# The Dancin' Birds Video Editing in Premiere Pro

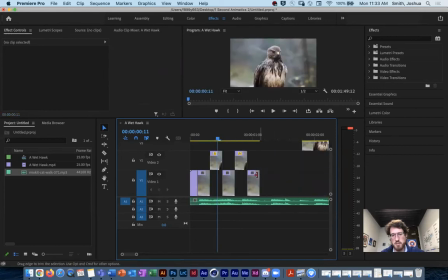8:50 You can make multiple copies of this. Whoops, I need to just copy those two so they all line up. And then I'll drag these over there. So now he's going to kind of just head bob to the music. Let's see if it lines up or if I need to change any of the timing.
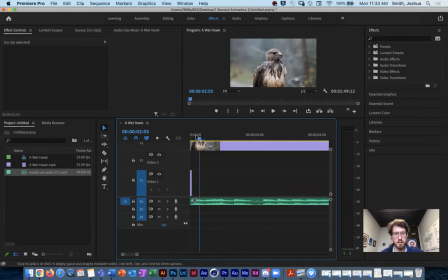9:10 All right, cool. Not too bad.
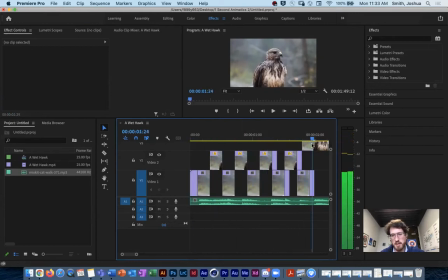9:12 I do want to make sure it ends up on the next frame of the piece so that it continues the motion, right? I don't want it to seem like there's hard cuts in here. I want it to seem like the bird is sort of naturally jamming out to these tunes.
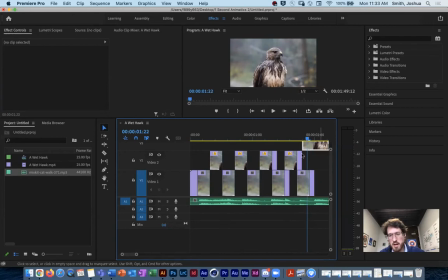9:24 So to be able to do that, I want to make sure that the next frame in my sequence of these, the actual main sequence of frames here, lines up very, very well. And let me zoom.
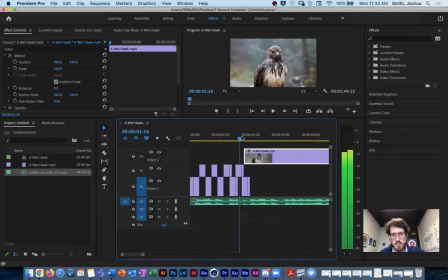9:40 So we can see it. So I can double check that that lines up with the frame too, and it looks like it's good. There's no like hard cuts between those. Or there is. Yeah, there is a hard cut there.
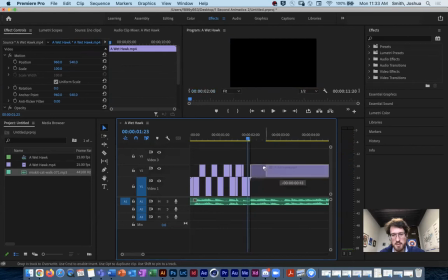9:53 There we go. Let's find that section here. There we go.
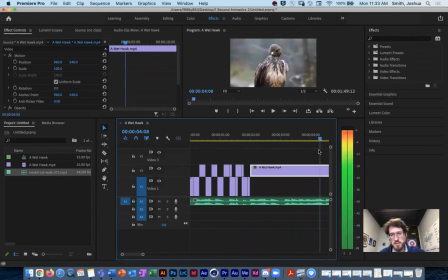9:59 So I can continue on with this motion and just let him kind of do his thing for a second before I have him do his next series of head bobs. But let's add a little more fun to this. I can actually throw in some of my 1 second, 2 second, 3 second challenges that we had before.
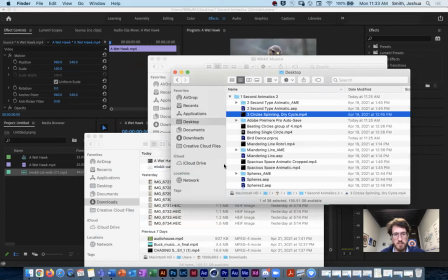10:11 So let me find those clips as well. I think this one was kind of a fun one. Was this one? That one could be kind of fun too. Let's throw that in there. What's this meandering line thing? Why not?
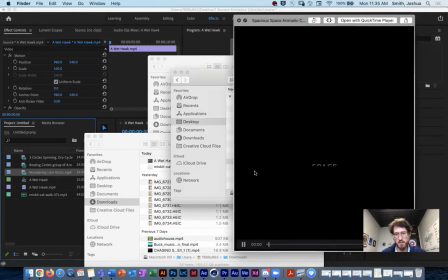10:31 Spacious.
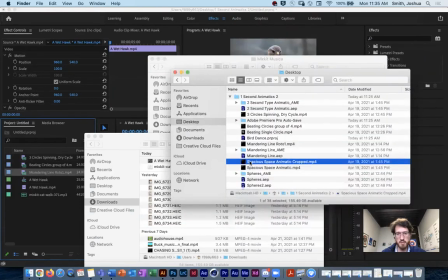10:36 throw some type in there too. Why not?
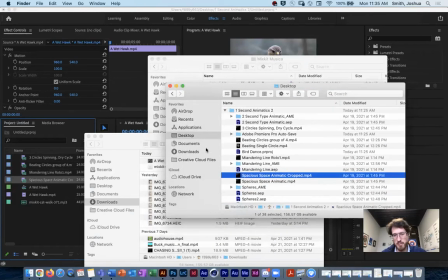10:39 Okay, so I want to just drag and dropped a bunch of clips from, these are all MP4s that have already been rendered out of After Effects.
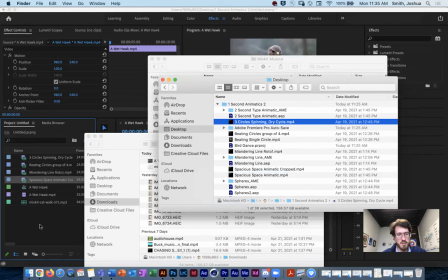10:46 They do have their background still, which means I'm going to have to kind of change some of the blending modes to get them to blend in.
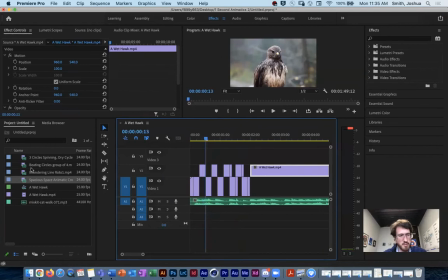10:53 But let's say I wanted to kind of include some of these, and I think three circles was a pretty good fun one that I can include.
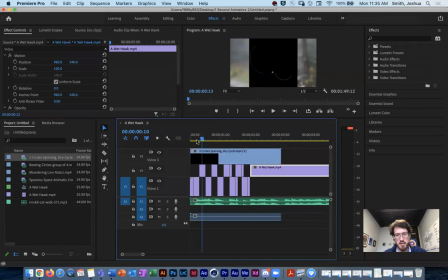11:00 And then maybe we'll just include that on the top of our footage here. So there's kind of an issue here.
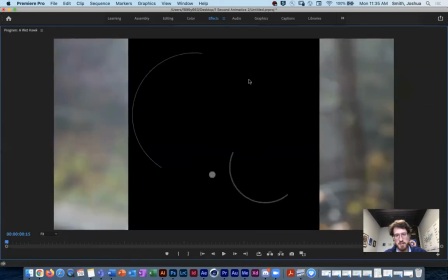11:07 You know, I've added that footage, it's rendered, it's animated, it's kind of scaling to fit in the space, but it's got that black background. So we want to do something to be able to make this blend a little bit better. Two ways we could do that.
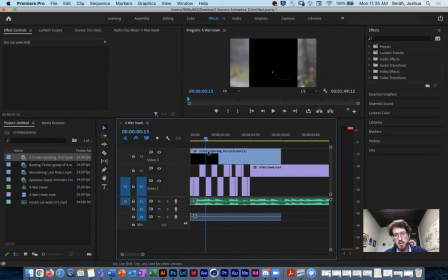11:17 We can go back to After Effects and render it in a different way, which I do want to show you how to do so that you can render fully transparent. It's RGB plus alpha when you choose your rendering settings. But I can also just select that clip, go down here into my effect controls, scroll down a little bit until I find the blending mode, and then just change the blending mode.
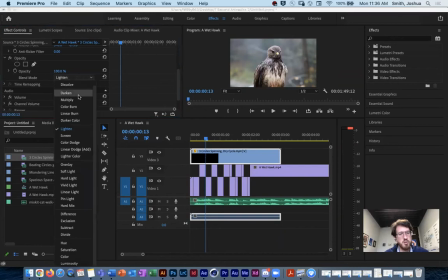11:37 I do not remember which one is the right one. One of these will make it look, there we go, screen works. So it gets rid of that like black background. And that's kind of fun.
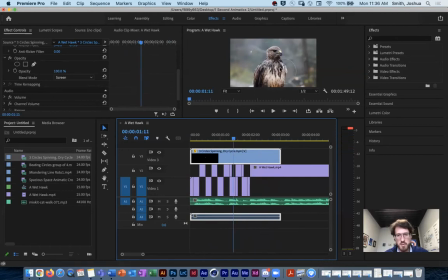11:52 Maybe let's move this clip around a little bit, just my move tool, and I can drag that a little bit. Let's scale it up maybe. Scale it, here's the position. So maybe let's put it over here so it's highlighting the bird's head maybe. And then let's scale it up. Let's play that again.
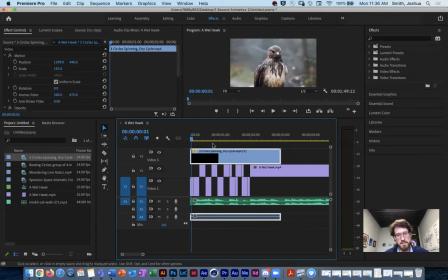12:15 Okay, kind of fun. Yeah, that's kind of the basis of layering these things up. And I can go in and sort of add some of these more variedied secondary motions, right? I didn't know how I was going to use the secondary motion. It's nondescript. It's not specific. It doesn't have any other like useful purposes necessarily.
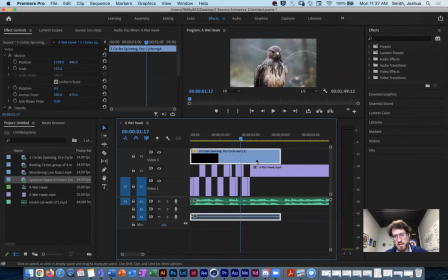12:33 I can also speed this up if I needed these circles to spin faster. So I can right click here. Looks like this one came with some audio, which it didn't need to be rendered with audio. And I could mute that so that it's not included.
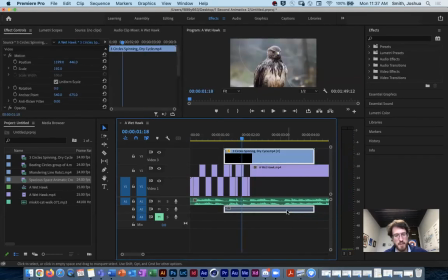12:48 There's not any audio in there anyway. I could also just delete it. Okay, so let me right click this if I wanted to speed this up.
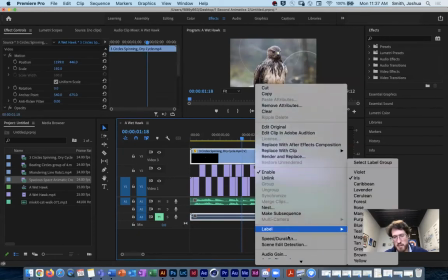12:55 You can also again go to speed duration.